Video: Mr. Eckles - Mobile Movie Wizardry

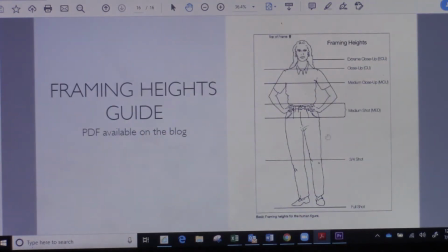504s
This here is a shot of just framing heights. It's a guide.
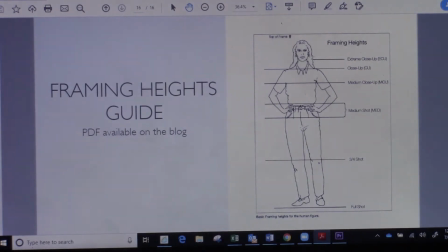508s
So this here, it shows you where your head shot is, your close-ups, your medium close-ups. If you look here, this one here, the three-quarter shot where it's at the knees,
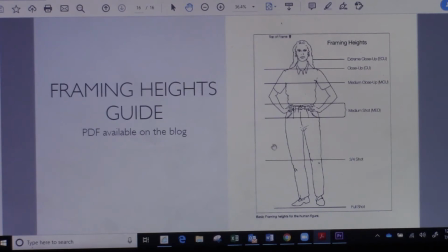521s
this is also called the cowboy shot back in the westerns and also if you look at uh old posters from wartime there were real heroic shots of people and it was from the knees up and it's supposed
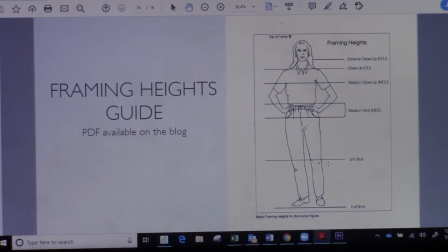536s
to be a very heroic stance so they they to to shoot people from the knees up and you can see them you know flexing or you know um on old movie posters for the westerns they had this this image a lot um but they called it a cowboy shot because it was very heroic, but it's also just three-quarter shot.
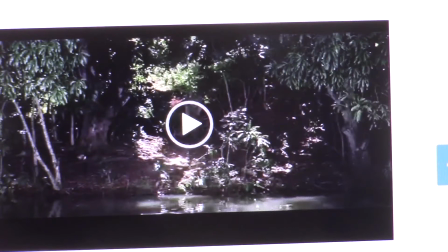557s
Okay, the next thing we're going to talk about is music and how music can set the mood of a movie. So a lot of movies have composers that write music for the different characters, and whenever you put music to your movies,
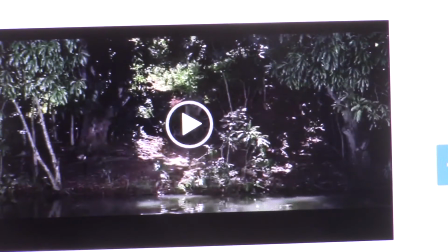572s
you have to think about what you're showing on the screen and how the music goes with the scene. So you don't want But to have somebody in a car chase and playing romantic music, it just doesn't go together. So, for example, I'm going to show a few clips from one of my favorite movies, Indiana Jones,
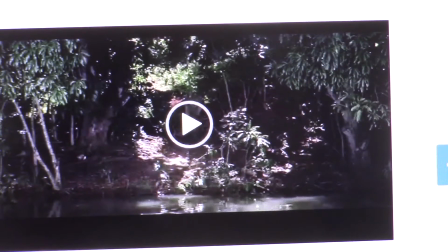591s
in the Lost Ark. So, this here is Indiana's theme. And you can see, you know, whenever he's on the screen, they play this theme. It's kind of recurring throughout the movie. so it sets the mood for the character.
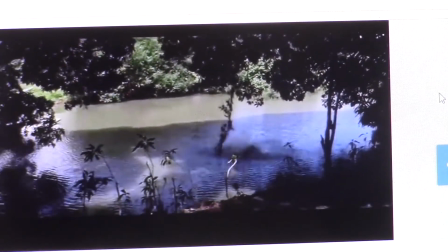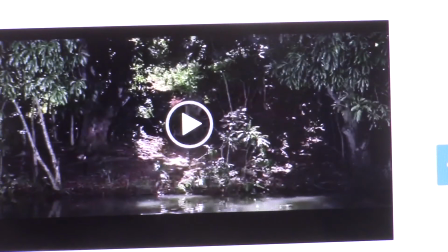620s
So a very heroic sounding clip to go with that character.
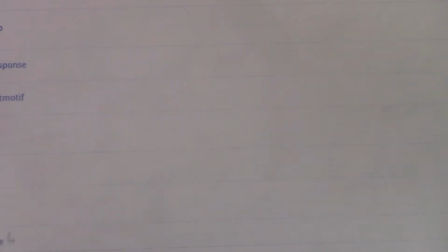625s
So next we're going to listen to the movies about the Lost Ark, Raiders of the Lost Ark. So this here is the clip for the Ark.
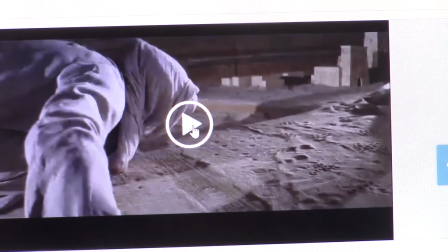637s
And I'm going to hit play and listen to how mysterious it is.
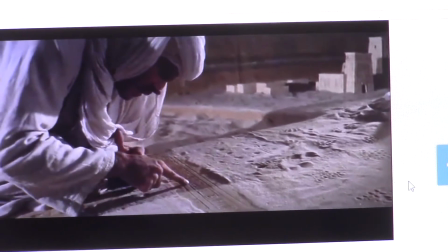643s
You don't know where he's going, what he's looking for He's looking for the ark, but it's a mystery
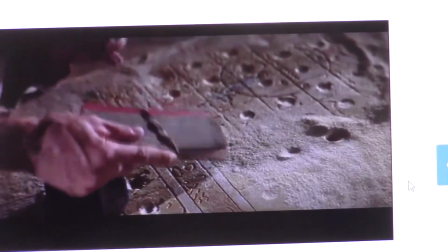652s
So you can imagine this without music It's just a guy laying on a floor looking at a book, wiping the floor You put some music on it, it gets more intense
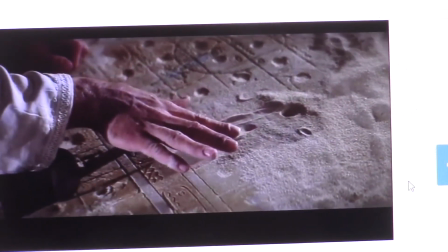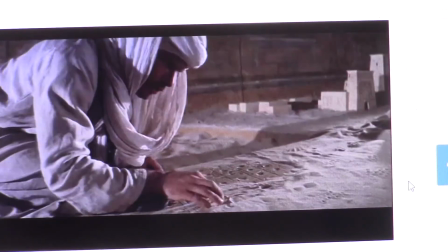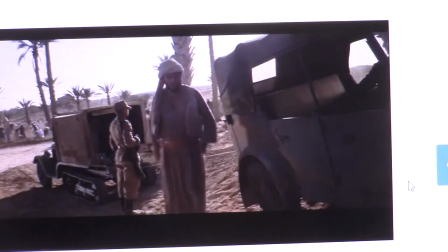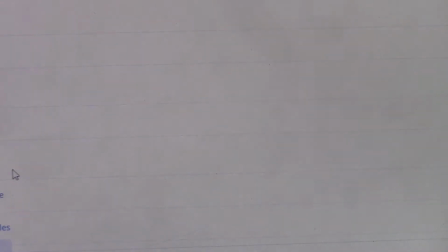679s
So music's very important in your movies I'm going to show one more clip
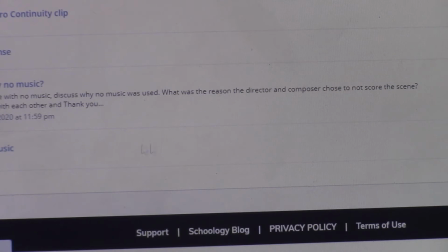685s
this here is a scene that has no music at all and it's okay to not have
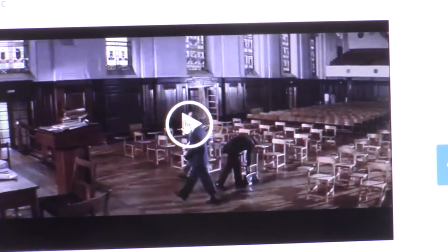693s
music because sometimes you want the story to be told and you want people to really listen to what the story is about because it sets up what the whole movie is about and they don't want music to distract them so I'm going to scan forward in this a little bit
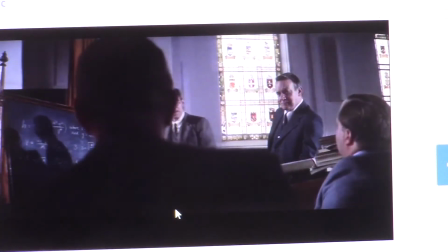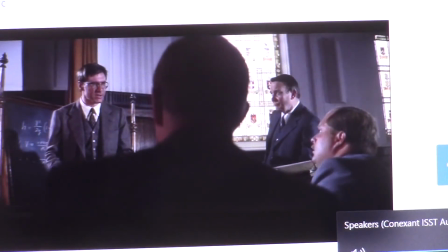715s Yes, the actual Ten Commandments, the original stone tablets that Moses brought down on Mount Herod and smashed, if you believe in that sort of thing.
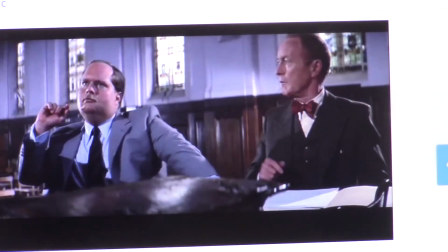724s Have you guys ever done a Sunday school? What? Oh, look. The Hebrews took the broken pieces and put them in the ark.
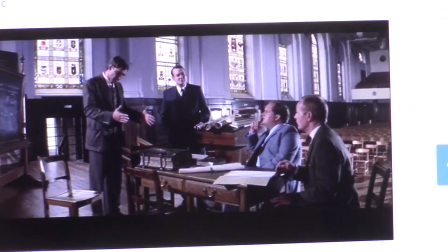730s When they settled in Canaan, they put the ark in a place called the Temple of Solomon. Jerusalem. Where it stayed for many years until all of a sudden, whoosh, it's gone. Where? Well, nobody knows where.
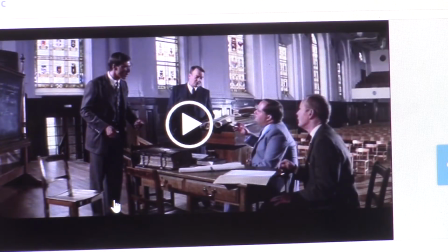742s
So this story sets up the whole movie about how Indiana Jones is going to go find the Lost Ark. So always be mindful of your music.